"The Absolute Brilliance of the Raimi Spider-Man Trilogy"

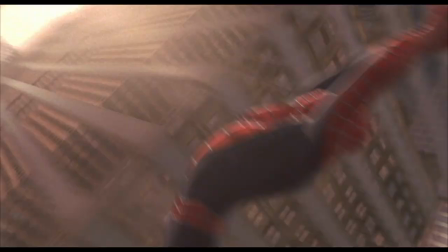(4:08)
This suit is so good.
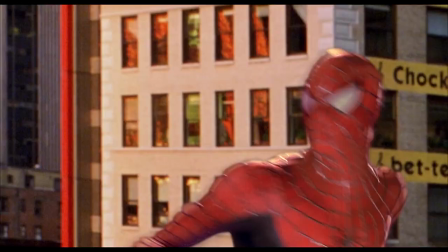(4:11)
What I love about it is that they take the iconography from the comics and adapt it to be better for the screen without going too far that it's unrecognizable.
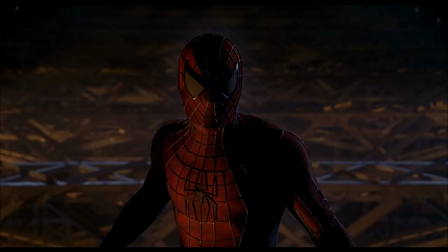(4:18)
I love the colors, I love the sharp lenses, I love the raised webbing. Oh, it's incredible.
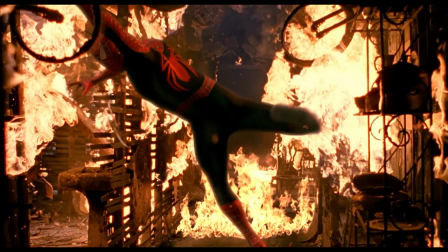(4:23)
But it doesn't matter how good the suit looks if it doesn't move well.
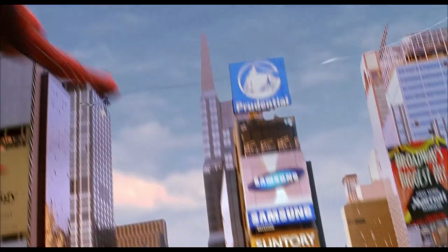(4:26)
But luckily for us, this film is being made by motherfucking Sam Raimi. Best known before this for the Evil Dead films, which are full of stylistically cinematography and charm, Sam Raimi perfectly elevates his character to the big screen.
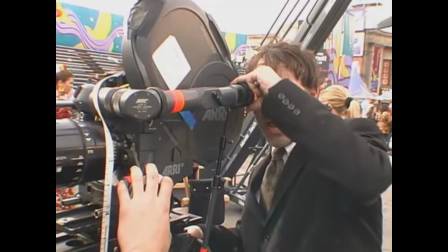(4:42)
These films only work because Raimi is the one behind the camera. He just gets how to shoot Spider-Man.
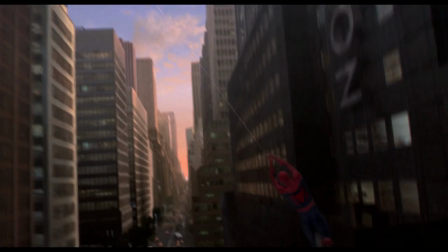(4:48)
He has these long, uninterrupted shots of the camera swinging through the street, and so we get to swing with Spidey and it's exhilarating.
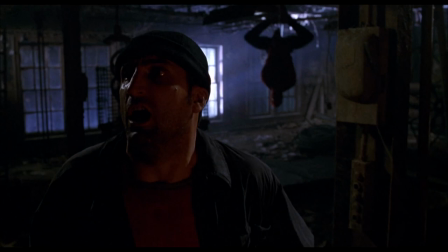(4:54)
And he's always using Spidey's moves to the fullest extent, really capturing the iconic imagery of the comic book panels panels through stylized positioning of the character.
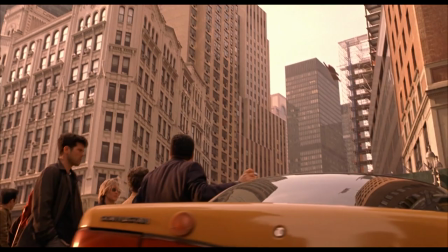(5:01)
It's just fun to watch Spidey swing about and punch bad guys in this film.
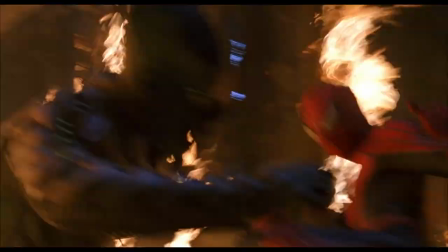(5:05)
But the real reason why it's so fun and engaging to watch Spider-Man do anything is because we care about the characters.
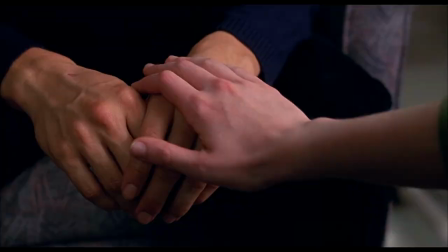(5:12)
Raimi beautifully balances both the bombastic superhero stuff with the sentimental and down-to-earth character moments.
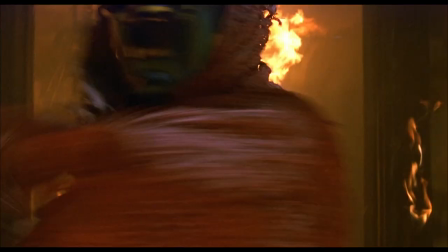(5:18)
And this is exemplified no better than with the villain of the movie, the Green Goblin.
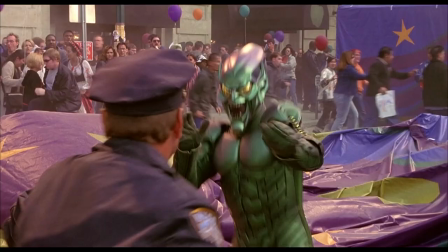(5:23) Hello, my dear.
The Green Goblin is such a perfect villain because not only is he this deliciously evil, over-the-top,
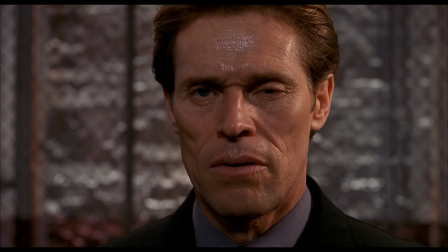(5:30)
screaming maniac when he's in the suit, but when he's out of it, he's this super sympathetic, charismatic scientist,
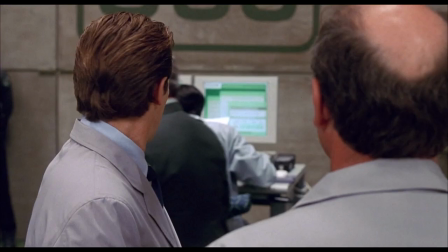(5:37)
Dr. Norman Osborn. When we first meet Norman, his funding is getting cut, and immediately we feel for him.
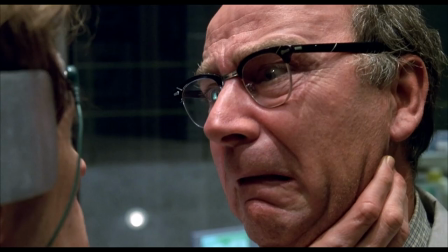(5:42)
After performing the test on himself to mixed results, he begins his descent and spiral down into madness.
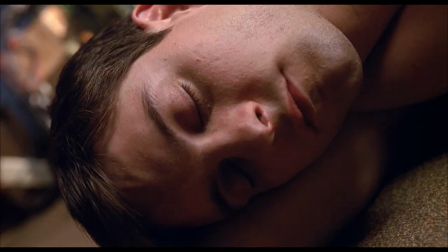(5:48)
Also, real quick, I love that Green Goblin and Spider-Man are born on the same night. That's very cool.
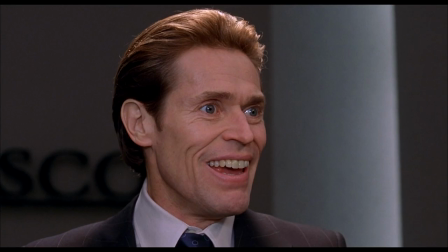(5:52)
Willem Dafoe does an absolutely brilliant performance as the Green Gobby, but it's all of his scenes as Osborn that steal the show.
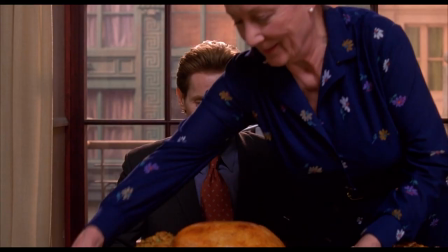(5:58)
You never quite know if he's genuinely a victim or if he's just insane. Every scene can be comedy one second and horror the next.
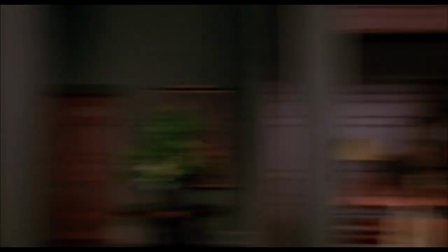(6:05)
There's this brilliant moment where he's in the mirror talking to himself, but it's not himself.
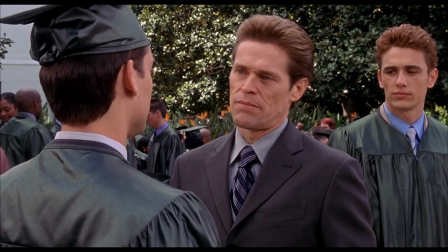(6:10)
It's Norman and the Goblin, and it's acted brilliantly by Dafoe.
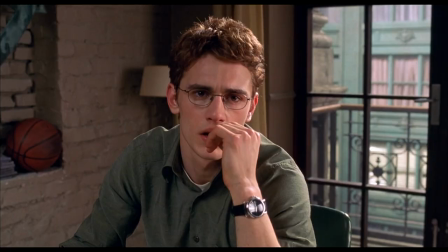(6:14)
And what makes him even more compelling is that he has his father-like appreciation for Peter, which wouldn't sting as bad if he didn't have his very own son who just happens to be Peter's best friend.
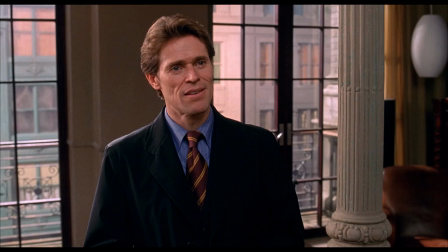(6:23)
Is that fucking James Franco? What? He opens up more and more to Peter and lends out a hand wherever he can.
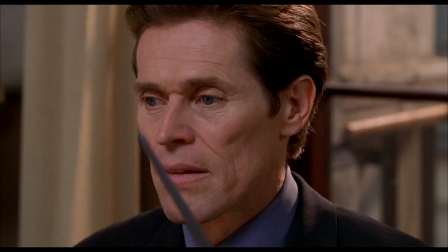(6:30)
And then when he realizes that Peter is Spider-Man, the Gobster has blackmail to use.
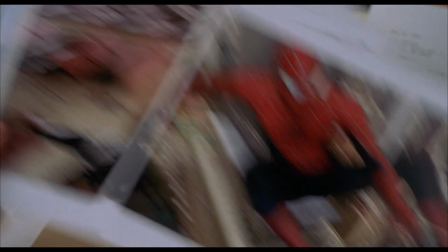(6:35)
If choice and responsibility are the main idea driving Spider-Man, then the second is Peter and Spider's life constantly crashing into one another.
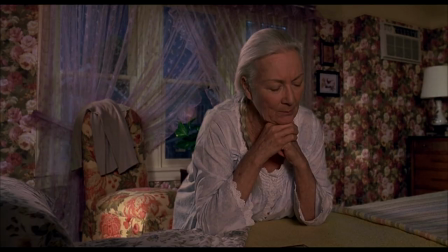(6:42)
There's something so engaging about his best friend's dad being the villain who is now putting all of his closest loved ones in danger.
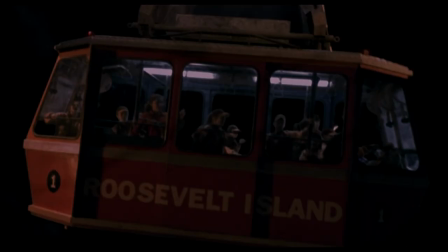(6:48)
Which happens because the Gobster kidnaps Mary Jane and a bunch of children and then makes him choose.
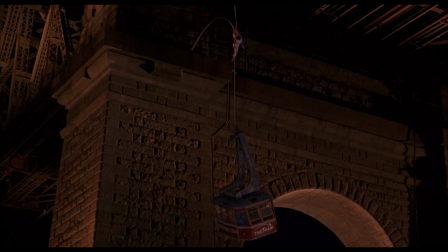(6:53)
Who will he save? He saves both. I don't know, I guess he's just built different.
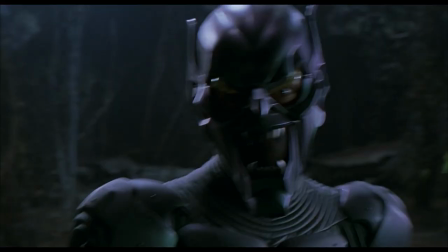(6:57)
And then they land in an abandoned building and we get this honestly really brutal fight where the Goblin kicks the absolute shit out of Peter.
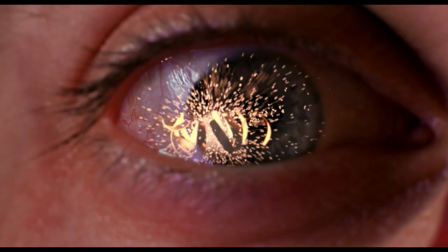(7:04)
I've always loved how raw and dirty it is, especially when this bomb goes off in Peter's face.
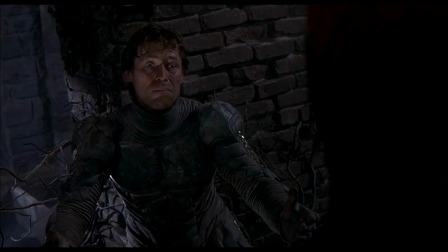(7:09)
Oof. Eventually, Peter gets the upper hand and Norman reveals himself, claiming, "I've been like a father to you."
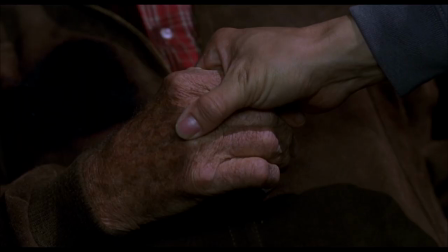(7:15)
Which Peter responds with, "I have a father. His name was Ben Parker."
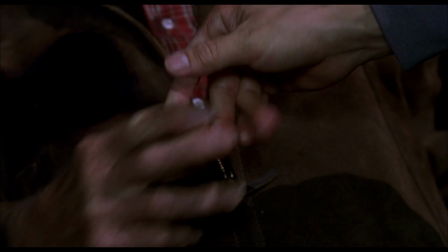(7:21)
His death wasn't in vain.
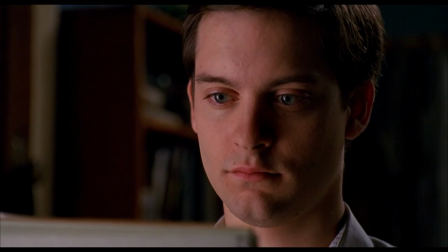(7:23)
That one important lesson of great power and the need for great responsibility to follow are what shaped Peter into the man he is now, the Spider-Man.
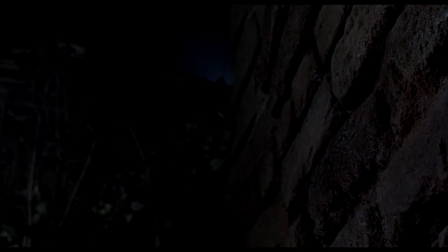(7:33)
But Norman doesn't really give a shit because...
Godspeed, Spider-Man.
Yikes, right in the balls, fucking ouch.
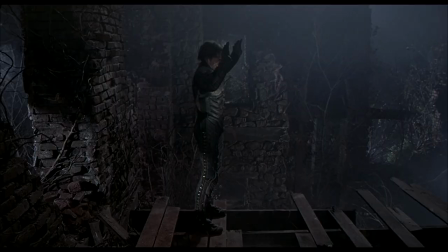(7:41)
But is it not so cool that we get this outer sequence one-liner that just perfectly captures the realization of the moment?
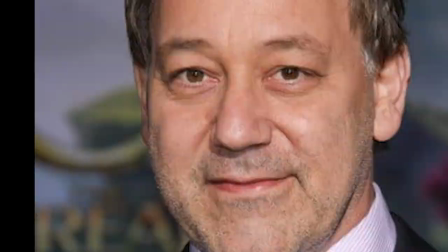(7:47)
Classic Raimi right there. Yeah, classic Raimi right there. And all those personal stakes and clashing relationships which I was banging on about?
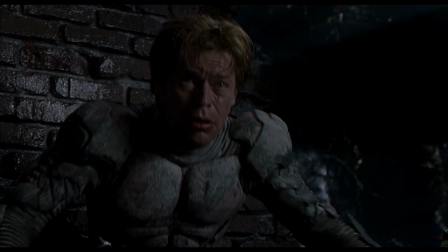(7:56)
Well, it comes to heat when Norman's last words are, "Don't tell Harry." What?
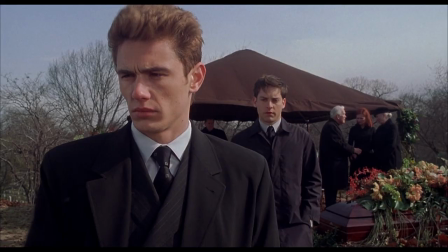(8:02)
Peter now has to lie to his best friend about how his dad died. And he can't tell Harry he's Spider-Man because he needs to protect his friends.
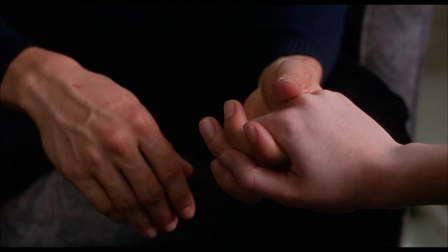(8:09)
Oh, it's just so good. This film just hits it out of the park. But again, mostly because they really make you care about the characters.